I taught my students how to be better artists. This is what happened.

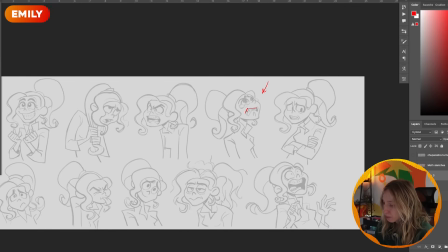[8:03]
She's really dramatic that I'm even imagining like pushing these moments like even more where her
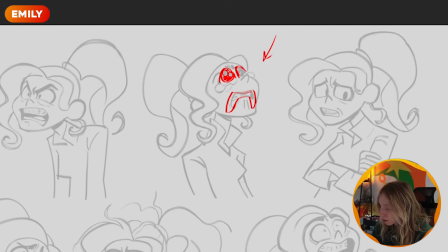[8:12]
eyes are this huge like drips are coming off. I could just imagine how sad and scared she's like, oh my God.
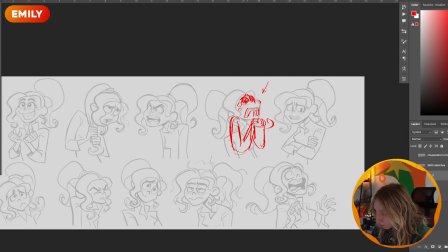[8:25]
I think that something like this would even like push this moment even more.
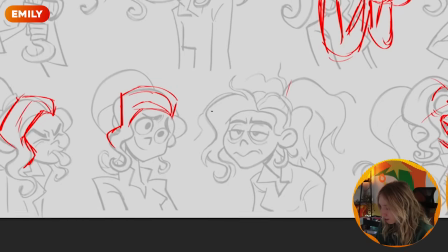[8:32]
And I think that a way to add to this humor, like what if she had like sticks coming out of her hair?
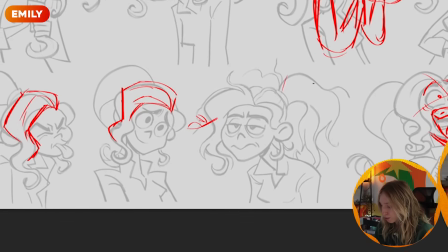[8:36]
Because like not only is she exhausted, but she was just looking for her sister for such a long time and now she's
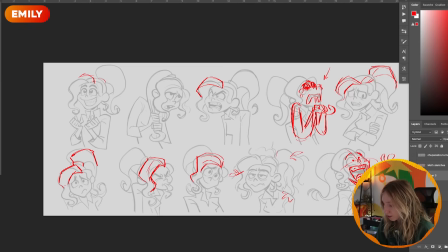[8:43]
like dirty and like there's dirt and like stuff all over. And she's just like so exhausted. Like I think that she is such a great opportunity to push because she's so like cartoony.
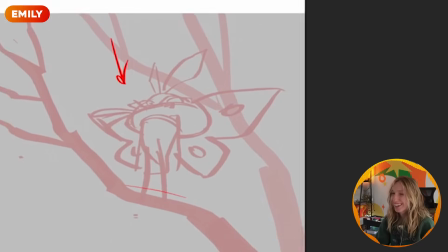[8:59]
Oh my gosh, this is so funny. If he's on the he looks so dramatic like Batman.
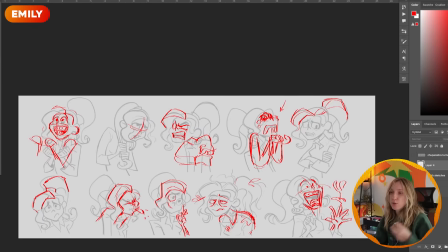[9:06]
Such a contrast from this character where she's so big in her acting.
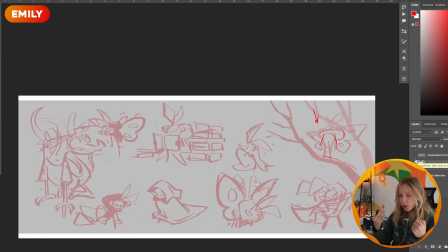[9:11]
And then this Mothman, he's very like more subtle in his acting, but he's still so dramatic. I would like to see one action pose, one pose of like what happens in the story where he's doing something like quite active.
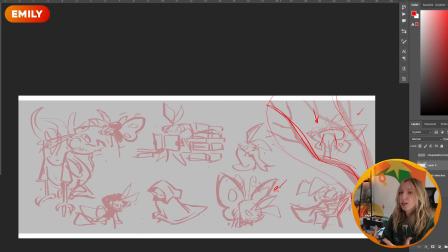[9:27]
Like how would he approach like doing something more active?
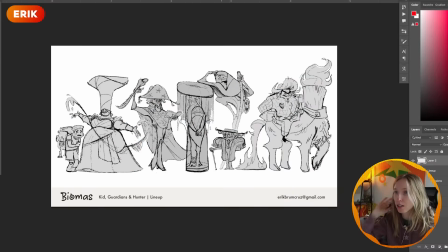[9:32]
The characters' personalities are a lot more evident and stronger, I think. The one thing that I look at when I look at this lineup and I squint is, yes, you have like all different silhouettes and it's very interesting, but a lot of them do line up at the same height, trying to find variation, like
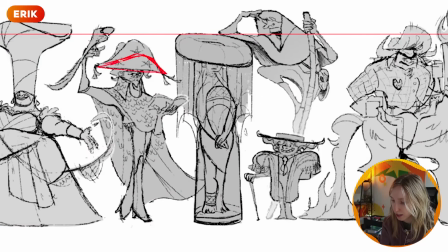[9:53]
maybe with this guy, maybe, I don't know, maybe you make his hat smaller just so he has like a much different lineup.
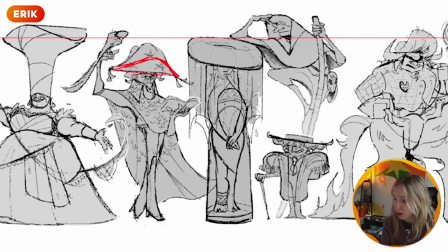[10:01]
Like with her hat, it's really tall, which is nice, but if you're trying to make it tall,
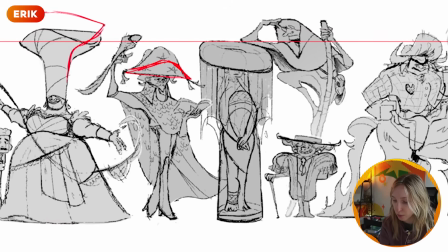[10:06]
maybe either make it a little bit taller, but maybe that'd be really difficult for acting.
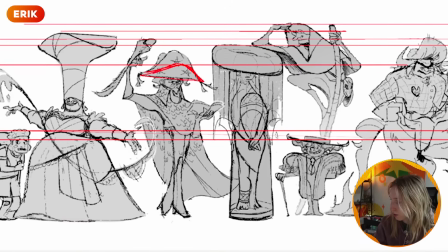[10:11]
It's just that right now these three characters really like end up in the same area.
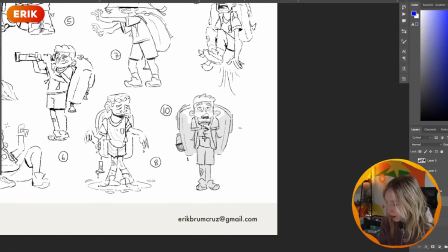[10:17]
But you know what I think could make this pose a little more interesting? He looks like very timid, so maybe it looks like he's getting scared and he's like holding the light on his face.
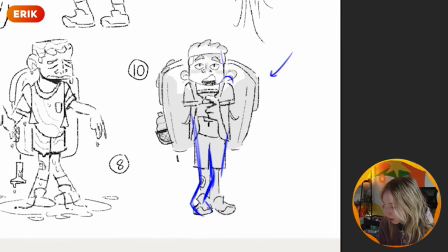[10:30]
Imagine like a little bit of asymmetricalness where his feet are facing in on each other,
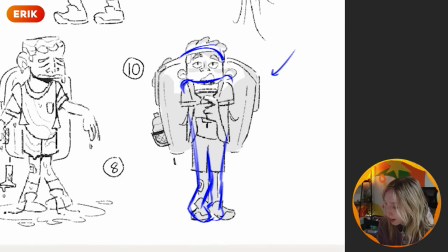[10:38]
like his shoulders are up, like his head is looking like right up at the thing.
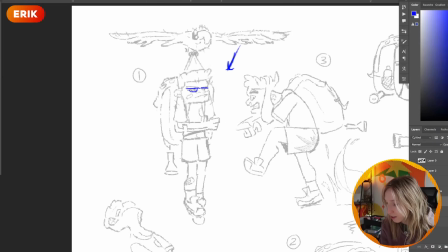[10:45]
I think even funnier would be like if he doesn't care, his eyes are more like, this doesn't matter to me.
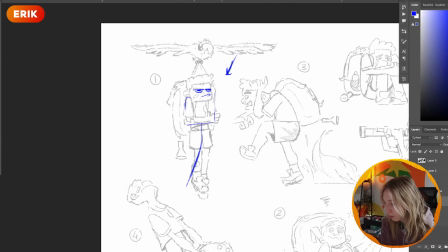[10:51]
Maybe even his upper body is stiff and then his lower body, his legs are just like flying in the wind.
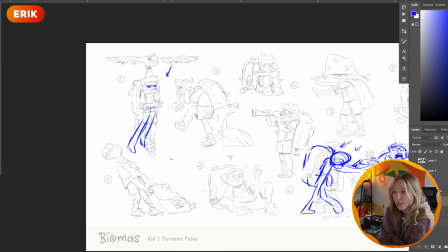[10:57]
It's just like being ragdolled around, except for his upper body is like ultra stiff, right?
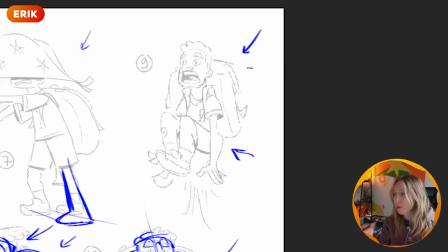[11:02]
Like I think this pose works well, but we have to think like, what is he like jumping from, right? Is it there a fire under him? Would he be looking down in that case? Is he scared of something?
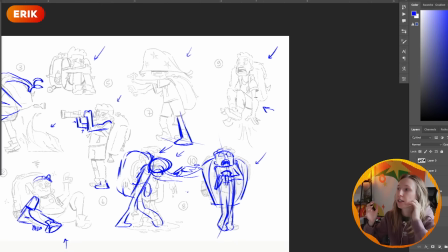[11:12]
I'm kind of really trying to find that motivation behind this pose of like why his shoulders are down, his neck is super high, instead of like someone's scared, their shoulders are up. What if like you even went even crazier with that perspective?
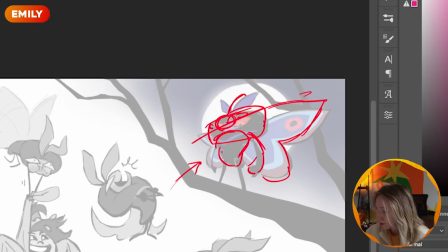[11:29]
You could even push it even further. I always recommend pushing it until you break it. Like seeing how far you can go until realizing like, oh my God, this looks crazy. I can't show this anymore, right? That's when you know you've gone too far.
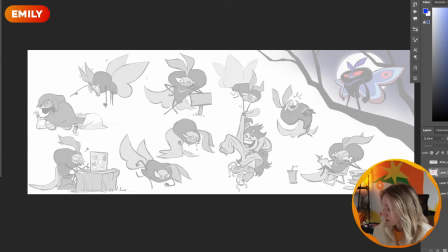[11:44]
It's tough to have characters where their limbs are just black, right?
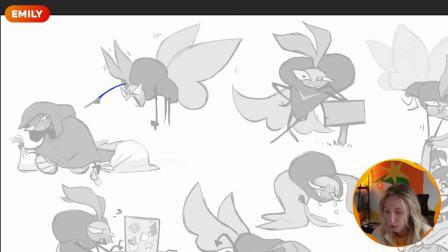[11:52]
Because they change a lot in consistency. Like maybe they're skinny at one point, maybe they have shape at another point.
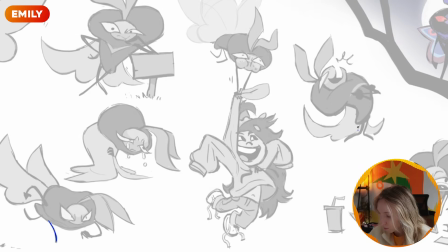[12:00]
Here, like the legs are just sticks, but here they have feet, right?
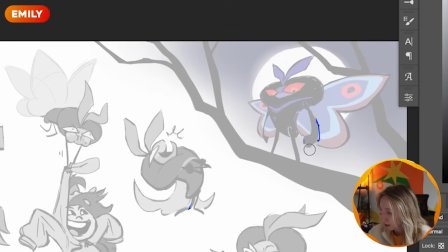[12:05]
So I actually prefer like this arm because it shows like it has form.